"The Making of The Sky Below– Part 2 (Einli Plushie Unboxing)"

Hello, it's me, your close personal friend, youtube.com/mootroidXproductions. Yes, I'm talking to you personally, Jacob from Ohio.
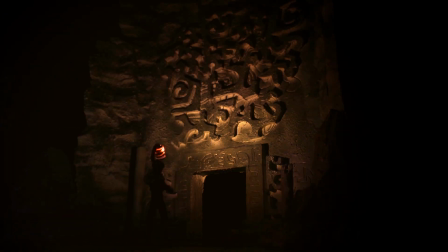0:13 This is part 2 of my Sky Below behind the scenes project, so I strongly recommend that you go and watch part 1 first, and of course watch part 3 in 2 weeks. I might do an unboxing of him at the end. Got a little plushie Einli from a fan. He's adorable, and he has a very squishy face. Okay, no more nonsense. I'll just get straight into the video. It picks up where the first one left off. Edit. I'm gonna edit it to start right here.
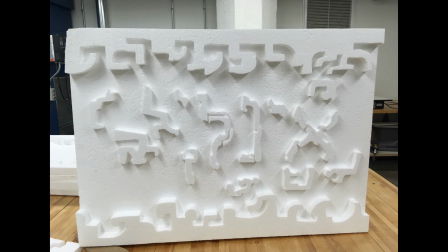0:46 So building all these temple walls was pretty similar to building the caverns, but the main difference was that I cut out all these carving shapes beforehand.
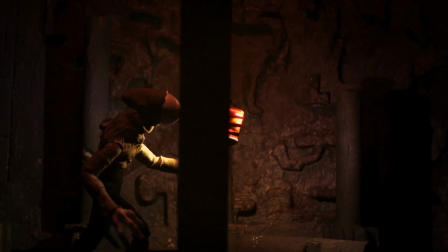0:54 Most of them were completely random, but I did throw in some hidden messages here and there. For instance, in this shot, you can see Einli walking past the Hebrew letters Aleph,
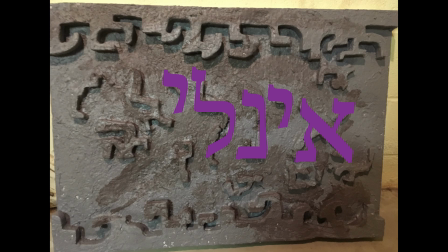1:03 Yud, Nun, Lamed, Yud, which spells out his name, Einli.
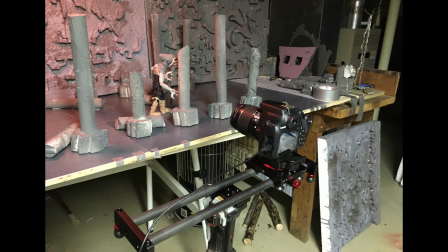1:08 That shot was also the first time I used this neat little camera slider rail. It's not like a fancy winder, you just sort of push it along by hand. For most of the opening scenes, I was just using a tripod, but for the more complicated climbing scene, I was using this crane thing called a C-stand.
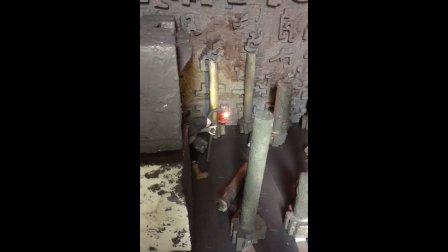1:21 And for the really wild angles, I was using an articulating arm. So, half my set just collapsed.
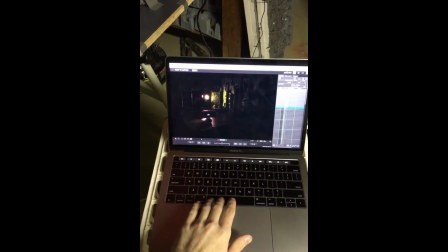1:29 As you can see, it's quite a dramatic effect.
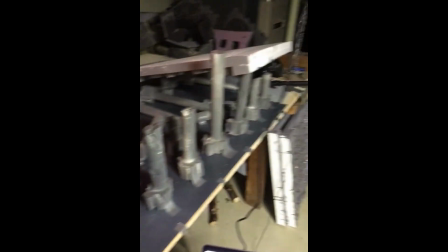1:35 He's still okay though. I'm gonna go cry in a ball now.
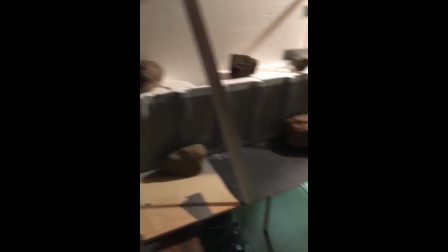1:40 Okay, so I've fixed it, and as you can see, the duct tape will keep it from falling forward,
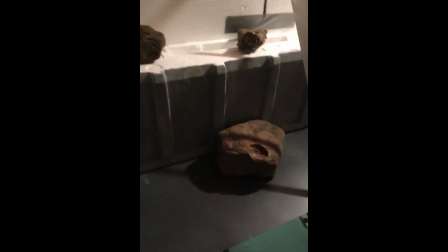1:48 while the large rocks will keep it from falling backward.
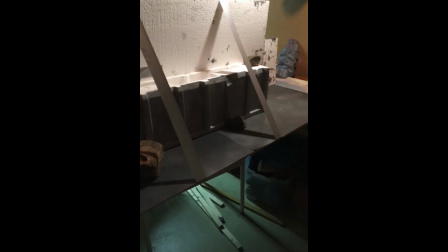1:54 Luckily, I always keep a few large rocks on hand in case of situations exactly like this one.
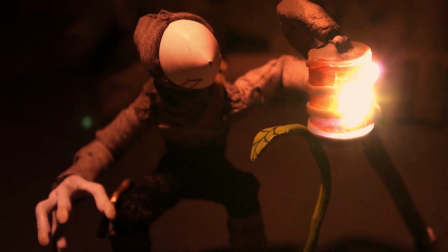1:59 So now he finds this leaf, and it's the first bit of green since the beginning.
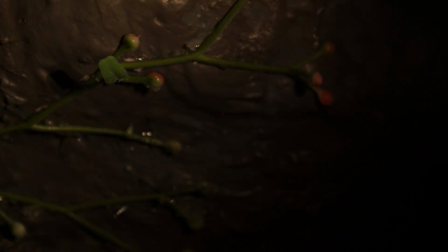2:03 It further establishes that green is what he needs, but it feels foreign and alien compared to the warmer colors of the cave.
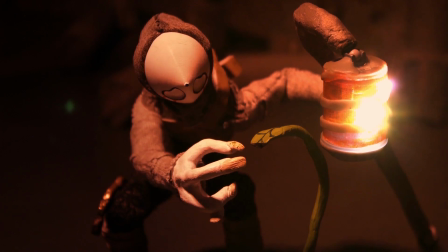2:09 When he tries to take the leaf though, he realizes that everything here is already dead. He goes deeper into the temple and he finds this bug, but it's pretty much the same as before.
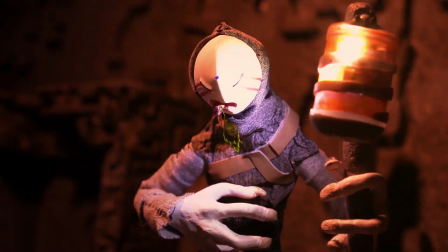2:16 Old and dead and not edible anymore. Oh, and I had to make a few unique expressions for this shot that were pretty much never used again.
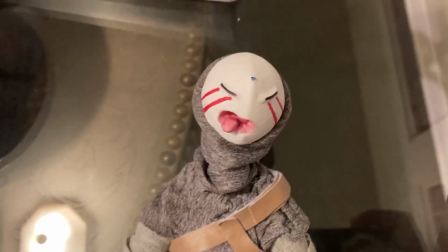2:23 The disgusted face and the tongue face in particular were only ever used here. Like, I went to all that trouble and you only see it for a few frames at a time. Not that I'm complaining though, I like that shot a lot. Also, there was like an ugly little seam line on the bug from where the plastic was molded. I had to spend like an extra half hour cleaning that up in post. Then comes a major turning point. We see a second light source for the first time, and it's green. There's only been one light source for the entire film so far, and never any green light, so this feels completely foreign. Combine that with the fact that he's in some kind of ancient, desolate, crumbling temple made by an unknown society, and that is the feeling of exploring the depths, capital D. The deeper you go, the stranger, the more dangerous, and the more beautiful things become.
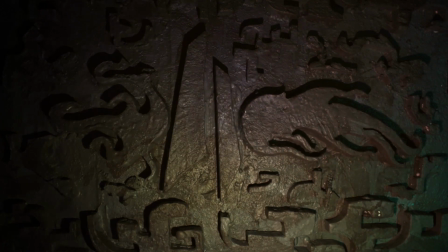3:01 The light spills onto this particular carving, which you may realize is foreshadowing what's about to happen.
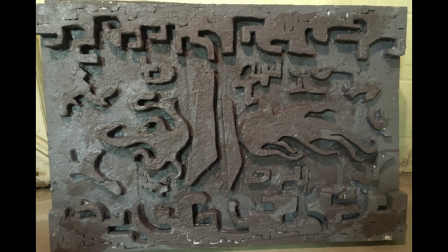3:05 Looks a little like a beam of light destroying some kind of shapeless monster, doesn't it? In the original storyboard, I went straight from him spitting out the bug to just finding the big circular chamber, but that, as screenwriters say, was piss.
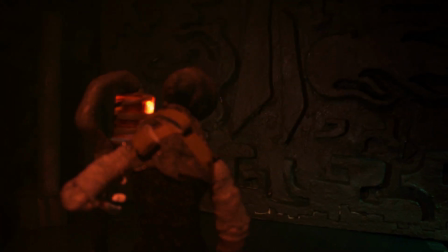3:17 I added this whole sequence of him noticing the green light first so that you can see his reaction, and hopefully you can start wondering what could be giving off that light down here.
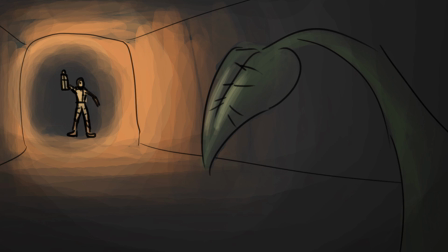3:25 So now, here's the first major color shift. The environment goes from orange with moments of green to green with a single spot of orange.
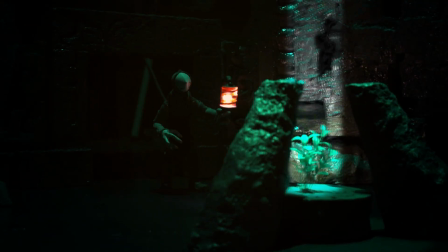3:33 The green, being unfamiliar and alien, is overpowering, so he feels uncomfortable and confused, but he still has his lantern, so he feels safe. But now he's found the source of the green light, as well as what sustains the plants, so he's found the biggest salad yet, but it's right in this beam of weird sunlight. The colors match, you know, green light, green salad, so this tells viewers that the light and the plants come from the same place.
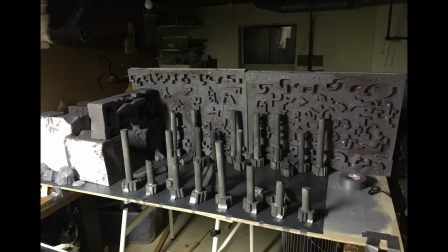3:53 For this whole scene, I was animating him on the floor. Usually it was on a table, but like these tower set pieces were so big that they wouldn't fit, I had to just stick them on the floor. I didn't have a tripod that was small enough to shoot at his level like that though.
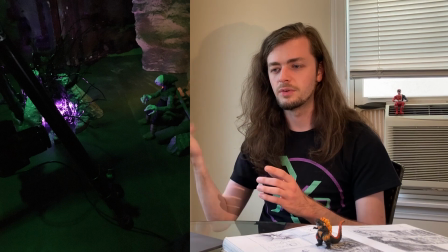4:06 I had to like pull out the neck of my tripod and flip it around and let the camera dangle down between the legs. I'm not gonna make the obvious joke. I was sitting on the floor for a few days while I was shooting this.
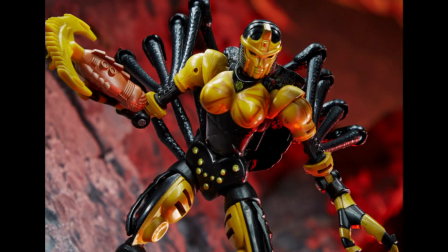4:14 It was horrible. Once I saw like a massive spider just sitting next to me, and I am very arachnophobic, so I had to call my sister and have her bring down a cup and some paper so we could like safely remove it from the premises. But even after that, I just kept feeling this weird itching, like something was still crawling on me, and I couldn't see anything. I swear I could see them in the shadows. I was so freaking jumpy the whole time that the shot turned out badly, and I had to reshoot it anyway, and it was just awful, and I never want to do that again. And I really don't like spiders.
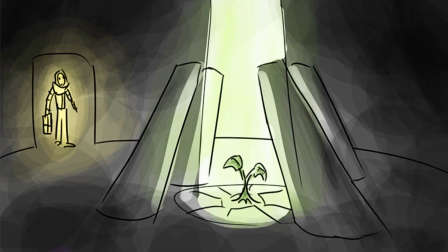4:42 So the beam of light was originally going to be just normal sunlight, and Einli's reaction would imply that he'd never seen sunlight before. But there was some confusion among test audiences, meaning my classmates, considering he carries around a source of light himself.
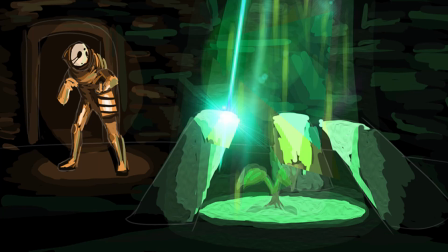4:54 So once I started working on the color script, I decided I would make the light sort of a bright green, that way it would match the plants,
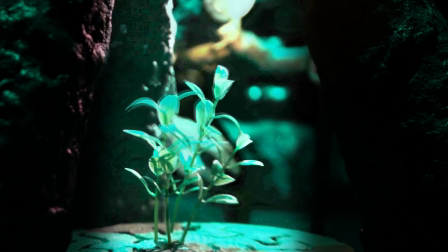5:00 and I also added that distortion effect so that viewers would instantly know this is something completely new and unfamiliar even to them.
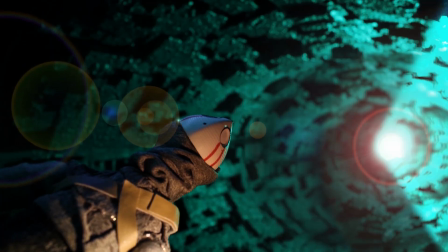5:05 The enormous tower set, by the way, was probably the most difficult thing to build.
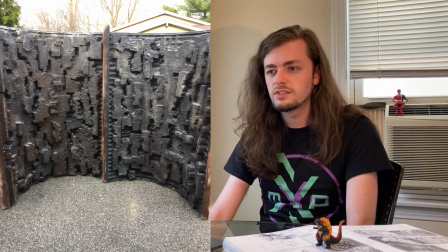5:10 It took a long time to find anything big enough to use as a base, but eventually I settled on these window well covers.
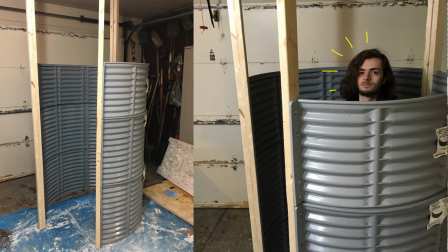5:16 I needed 6 of them to make 2 gigantic halves of the tower. They were already heavy enough, but then I had to cover them in foam and plaster too.
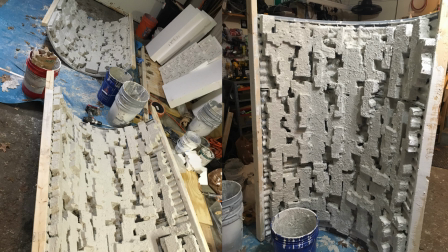5:23 Moving these things to the basement was not an experience I ever want to repeat. As for the lighting, I used a pretty low-tech solution.
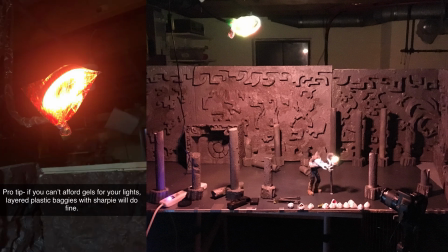5:30 I got the color by just covering Ziploc bags with Sharpie and putting them over a clamp light, and then I also used a paper towel roll to get that spotlight effect. I'm gonna take a break and get some water. That was my knee. I had to get some water. I'm not used to talking this much. Like usually I'm just sort of sitting there with a book, pretending to be part of the conversation. If someone asks me a direct question, I will answer as briefly as possible. I've been talking for 40 minutes and I've only read like half of this. Also, that should tell you how often I mess up when I'm speaking. I don't know how long the actual video is going to be right now, but like, subtract that from 40 minutes and that's how many times I had to reshoot because I kept screwing up. I am not a public speaker, but I can trick you into thinking I am. Okay, so now I bring back the conflict between what he wants and what he needs.
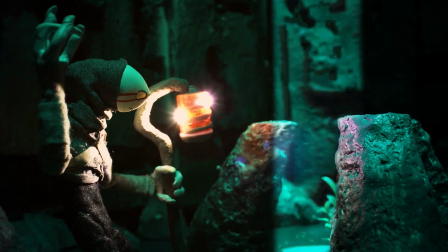6:12 He wants to stay underground, but he needs to leave the caverns. He wants the salad, but he's afraid of the light.
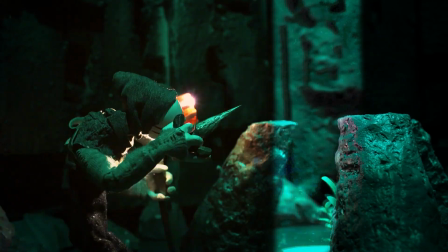6:17 He even brandishes a weapon at it. The light reflects off the blade and shines into his eye, and now he's even more afraid.
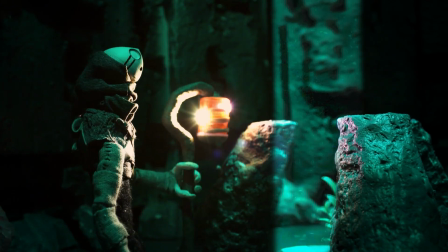6:22 He might have just eventually reached into the light, but now it's hurt him, so he's intent on staying away. The knife, by the way, was designed specifically to fit the shape of his hands.
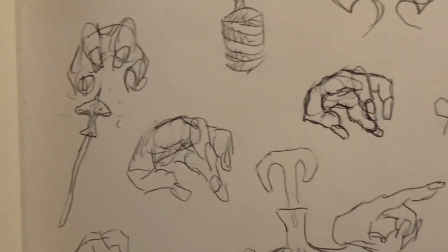6:30 You might notice that it's similar to the energy sword from Halo, which is due to the fact that he has similar hands to the Einli who used them.
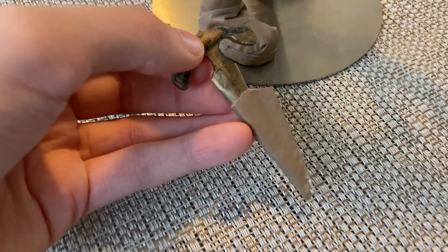6:38 I made a 3D printed model of the knife and then cast it in bronze, so that thing is real metal. I stabbed myself a few times, so there was actual blood, sweat, and spider juice that went into this.
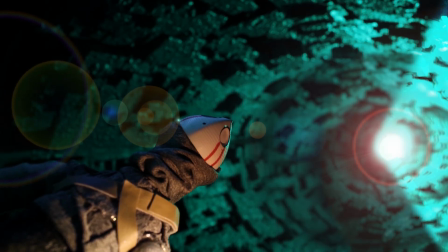6:48 So for this big shot here, I digitally extended the tower to make it seem much taller.
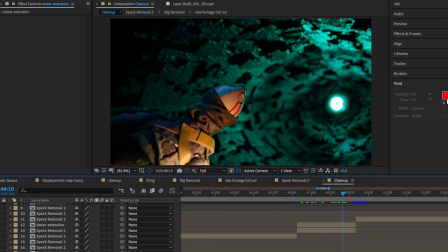6:52 It had a pretty obvious endpoint at first, but I wanted to make it seem almost endless, to give you a massive sense of scale.
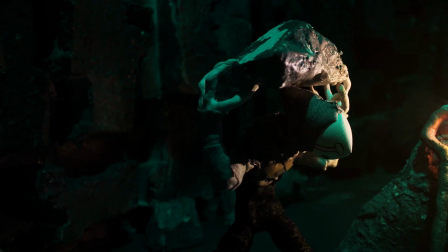6:57 So he gives in to his fear, and instead of braving the light, he avoids it by blocking the beam with a rock.
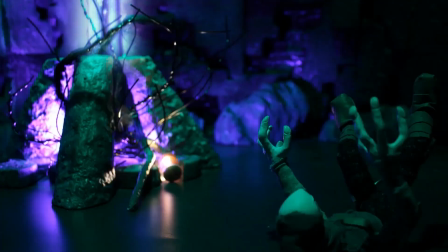7:02 But that, of course, was a mistake, as it releases this monster. This thing is called the Sullivan. That's a Latin word that can mean either alone or earth or dirt. I intended it to be like a shapeless mass of darkness that embodies the emptiness of the underground or something like that.
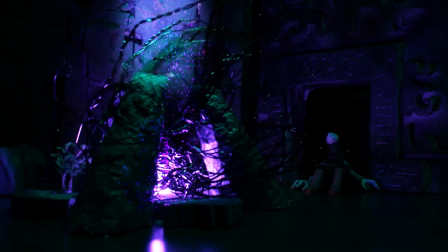7:17 But most people seem to think it's like a giant plant monster. It does resemble a tangle of roots, and I guess that's compounded by the fact that it appears from underneath a plant. Like, I didn't mean for it to look like angry salad, but that is an interesting way to look at it. So this is the second major shift in the color script. Purple, in the context of this film, is unambiguously dangerous and evil. It never appears anywhere other than the Sullivan, so there's nothing good associated with it.
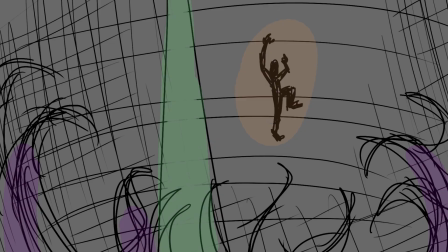7:38 Purple then represents what will happen to Einli if he stays underground. And now we have all 3 colors together, the purple competing with the green to overwhelm the orange. The Sullivan was like the most straightforward thing to fabricate for this film.
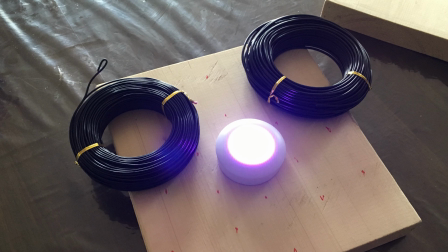7:49 It basically just involved buying a few rolls of black aluminum wire and tangling them together with strips of tulle. It's like the sort of mesh kind of fabric stuff. Like, I think goth girls like it. No, that's fishnets. I left a hollow space in the base so I could fit in one of these puck lights.
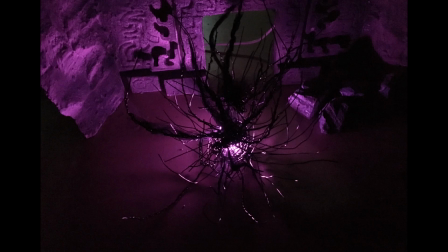8:06 I really wanted it to like glow from the inside. I'm happy it looked so good. I made 5 or 6 different Sullivan chunks.
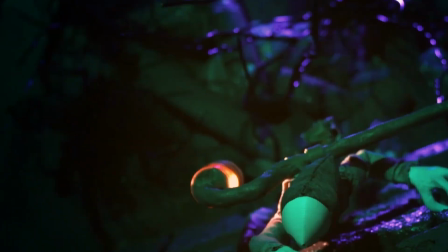8:11 Each one was in a different size, and I usually use them in tandem with one another, so that would make it appear as though it's constantly reforming and reshaping itself.